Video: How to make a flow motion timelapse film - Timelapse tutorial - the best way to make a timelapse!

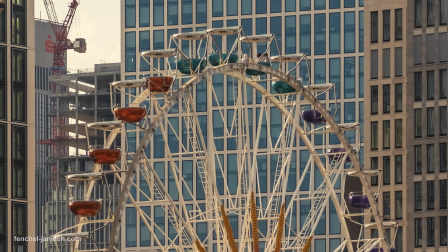0:16 We recently made a flow-motion time-lapse film for a local hotel featuring exterior and indoor shots such as rooms,
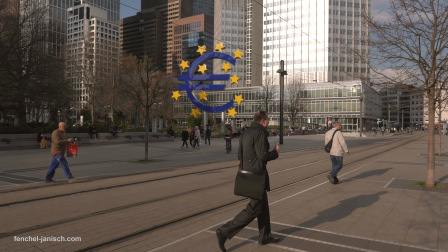0:24 the bar and restaurant, as well as some of the most popular tourist spots in Frankfurt.
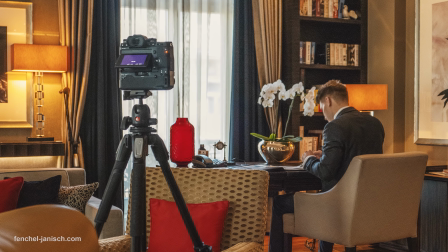0:30 We wanted to try something new and decided to make a flow-motion video,
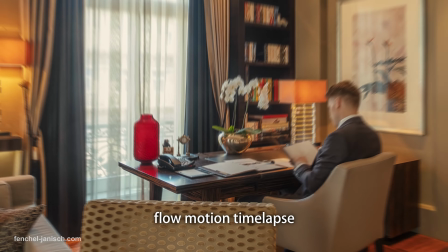0:34 which means there are no clear cuts visible because all shots are connected in different kinds of ways.
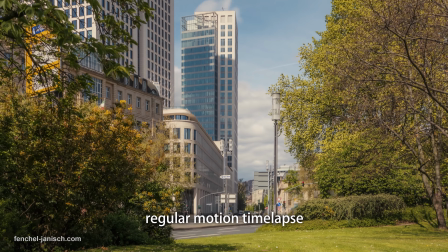0:41 While it would be easy to just always use the same transition or wipe effect,
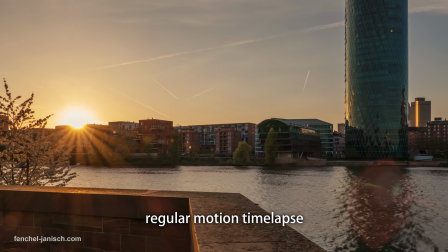0:46 we decided to really look what would work best for each sequence.
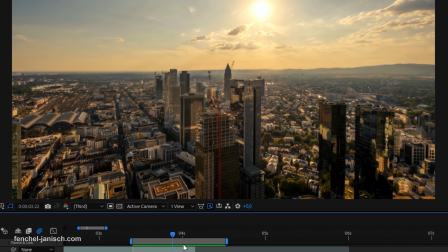0:50 Some transitions are simply zoom effects or camera pans, and some are a bit more individual and advanced.
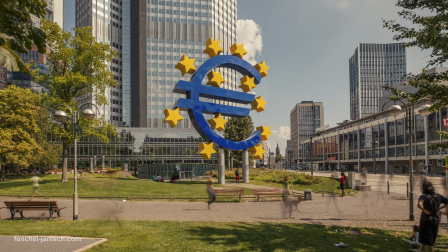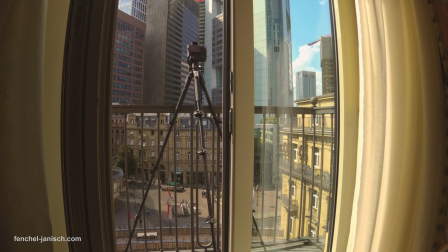1:03 We used up to 3 cameras capturing raw photos at the same time of a room or a view
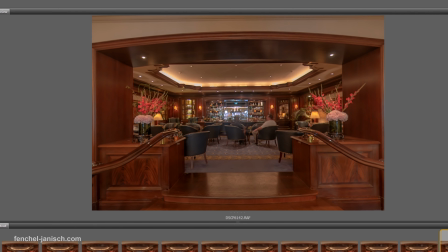1:09 of the city to be able to zoom in and out of different areas without a loss in image quality.
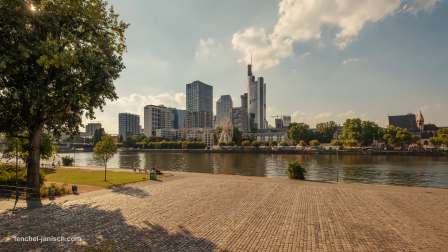1:15 For example, one camera was capturing a panoramic view with an ultra-wide-angle lens,
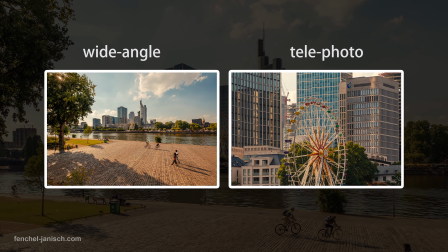1:21 while another camera was capturing something more up close with a telephoto lens.
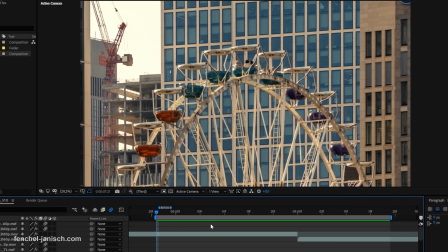1:26 In post-production,
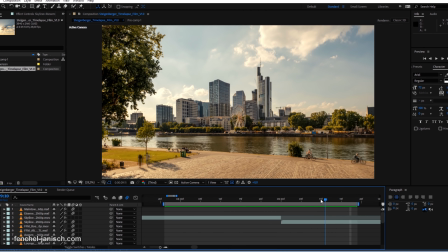1:28 we then connected these 2 shots to make it seem like it was all captured in one take without any interruptions or cut.
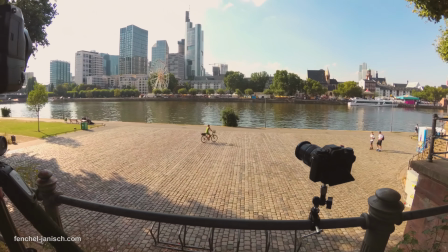1:36 Even though this technique is not brand new or has never been done before,
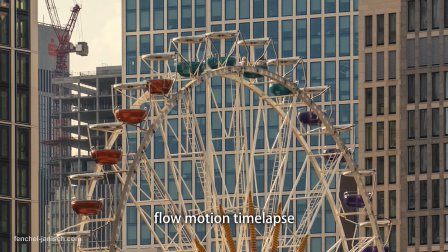1:41 it's definitely an effective and great way to capture a fast motion scene.
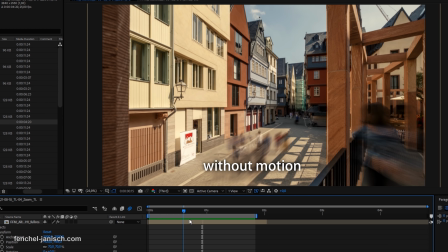1:46 To avoid a static tripod look, we added some camera movement in post, just as if the time-lapses were shot handheld.
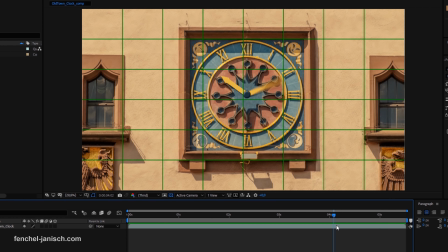1:56 The most fun part was to create the more unique transitions like this one with the clock turning fast.
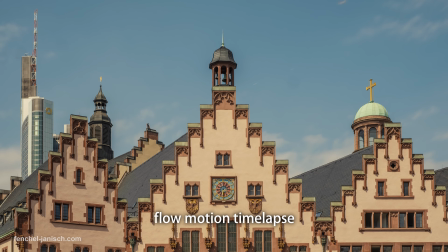2:02 Obviously, this was done in post by removing the original hand clock.
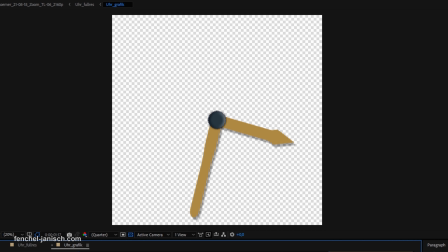2:07 The clock was then animated in After Effects simply by rotating the hand.
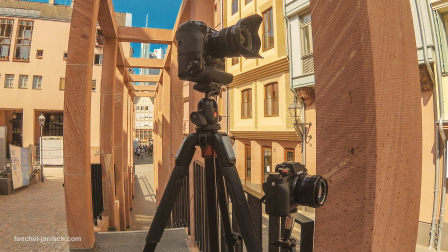2:13 This sequence was photographed with 2 cameras,
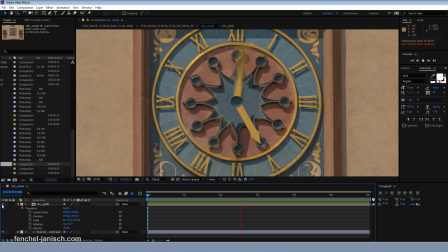2:16 and the last shot that is very up close is a photo which is not noticeable because the clock is turning,
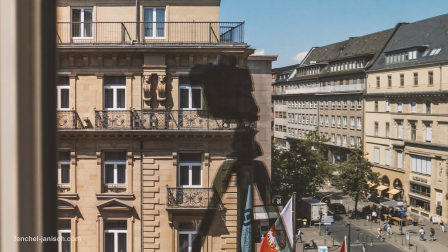2:23 which makes it seem like it's an actual time-lapse. The key to making a time-lapse film like this one is to try different ways of
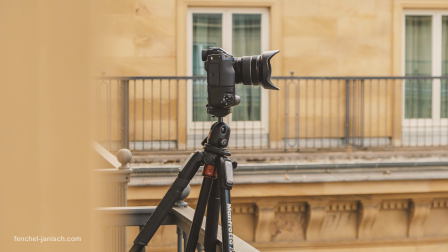2:31 transitioning from one shot to another without overusing one technique.
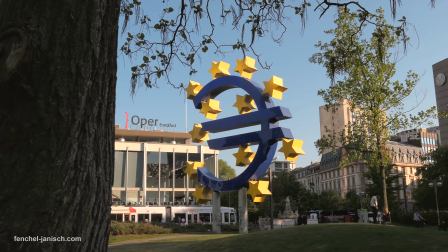2:36 It's always best to already have something in mind while shooting the time-lapses rather than to try and come up with something in post.
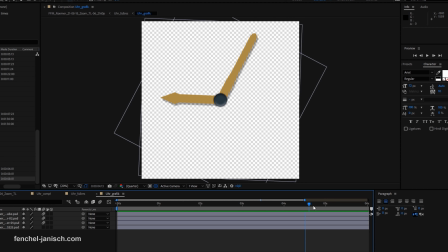2:44 Just like the clock shot of the old town.
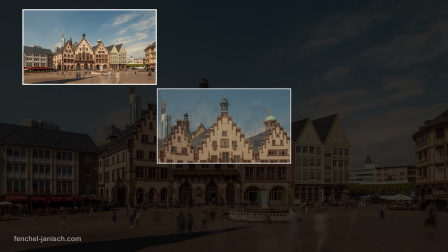2:46 If we didn't know we would zoom in and transition to the clock and just do a panoramic shot of the houses but not of the clock itself,
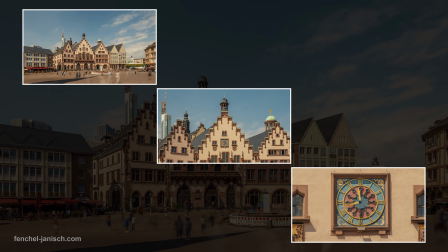2:54 it would have been impossible to recreate that in post.
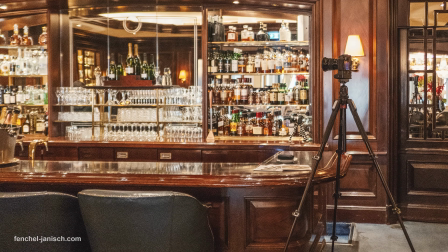2:58 Another transition that was fun to make is not so obvious, especially when watching the video for the first time.
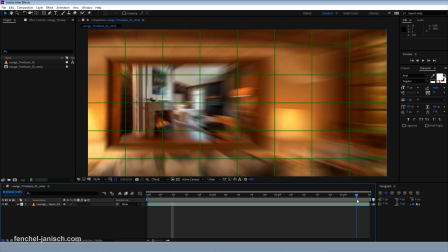3:05 The big picture hanging on the wall is actually the next shot,
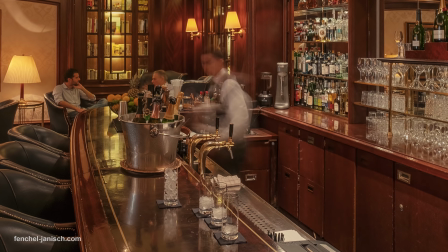3:09 which is already visible at the beginning of the bar sequence, but because it's just in the background, it's not very noticeable.
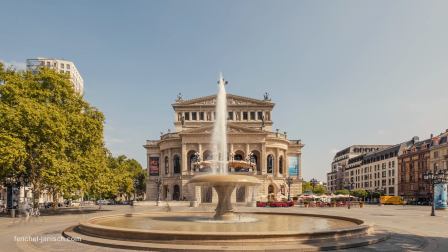3:19 The secret, or maybe not so secret, ingredient to good transitions and zooms is motion blur.
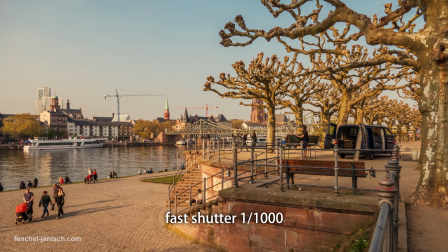3:25 While many daytime time-lapses are often shot with a short shutter speed simply because it's bright outside,
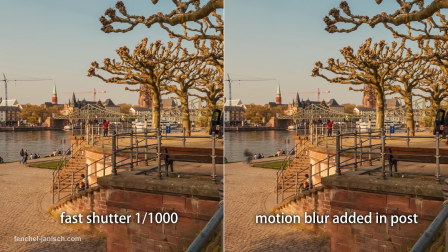3:32 we decided to expose longer to smoothen the video and to give it a different kind of look.
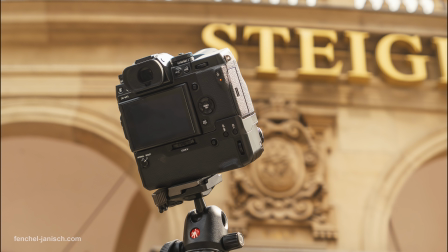3:42 The last sequence of the video took quite some time to edit because it's a combination of 3 different time-lapse shots.
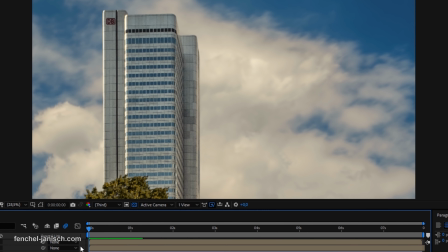3:50 Even though the final shot itself doesn't look very special, the transitions at the end were what made it tricky to edit.
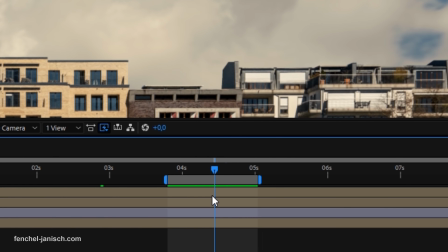3:58 The 3 different buildings had to fly out of frame at different times, but the sky with the clouds in the background still had to stay there.
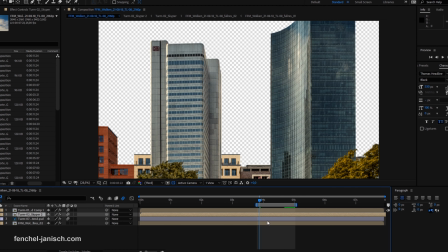4:06 In the end, we decided to just cut out the buildings manually as separate layers using
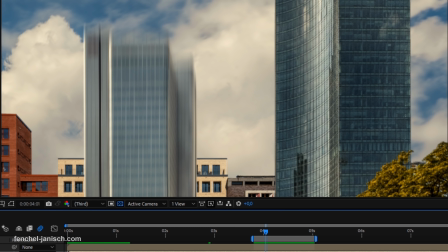4:12 the masking tool in After Effects and used a different shot of the sky as a background.
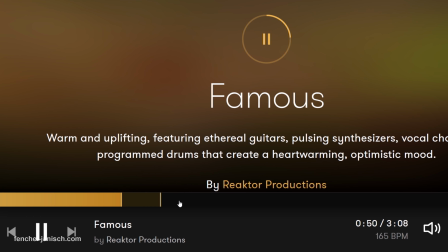4:20 The last part of the edit was to add music.